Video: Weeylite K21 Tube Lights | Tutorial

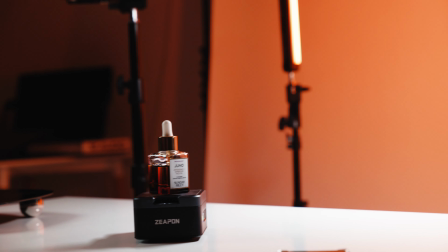And to make this shot more dynamic, I put the product onto a turntable so it can keep spinning, and I also unlocked the top light to have some movement of the light.
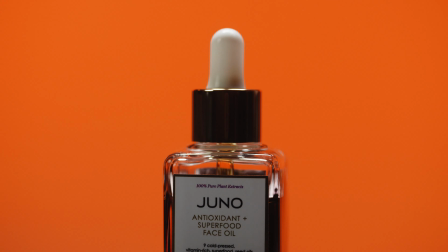Moving the top light allows me to lighten and darken the product, and it adds a bit of interest and movement to the product as the light and shadows change their position.
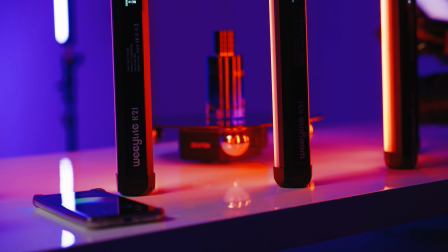Now we are stepping it up by adding a few extra lights and reflecting them in the product.
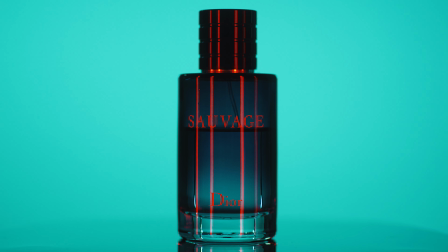So I have 4 tubes set up around the camera and set them to different groups than my background light so I can individually control the colors and see what works best for this product.
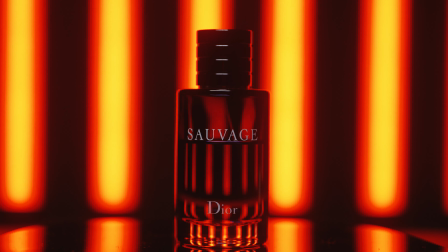I also really love how these lights look in shot, so I've added a few more tube lights and placed them behind the product so it's mostly backlit.
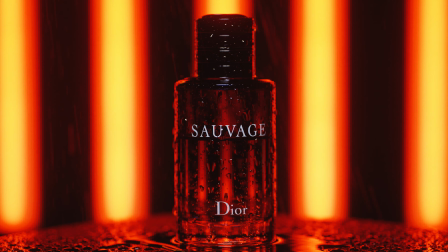We still have that one top light that's lighting up the product from the front. One thing that looks really good when backlit is water.
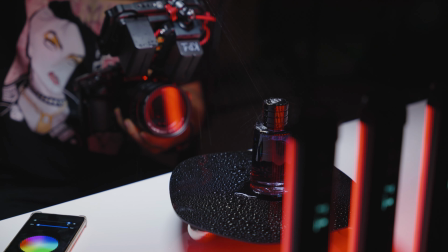So I grabbed a little water mist bottle and created a rain effect. I also changed the background lights and used the effects mode to create flicker.
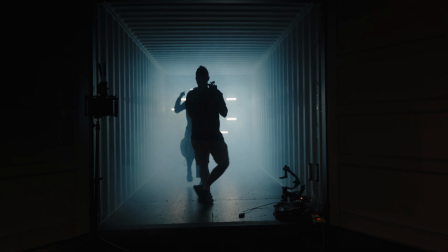So overall, I'm super happy with the way these shots turned out, especially the backlit product shots. Another thing you could do with these lights is turn them into a triangle light, sort of similar to a ring light. This kind of setup would be great for social media content, Instagram, TikTok, etc.
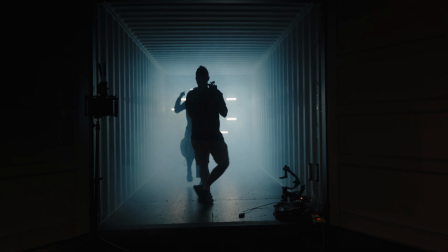Because these lights have Q20 mounts on both sides, it's really easy to link them together with a magic arm. And of course, at the center of the rig, I have mounted a phone holder. This is really a quick setup. You'll just need a few magic arms to link it all together. You can definitely rig up some crazy cool setups with these lights.
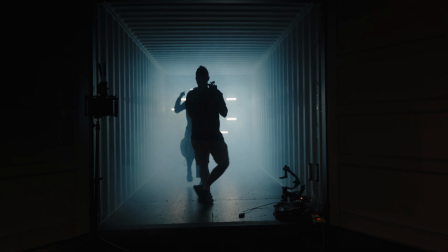Just think outside of the box. Hope you enjoyed this tutorial video and got some cool ideas of how to use Weeylite K21 lights on your projects. Thanks for watching. See you guys next time. Peace.
I'ma need safety. Tell the op can't snake me.
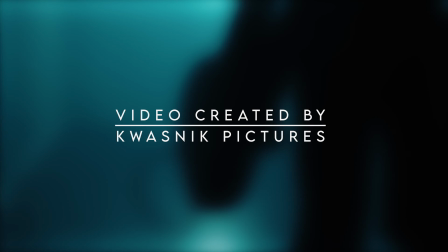Ray gun off safety. My girl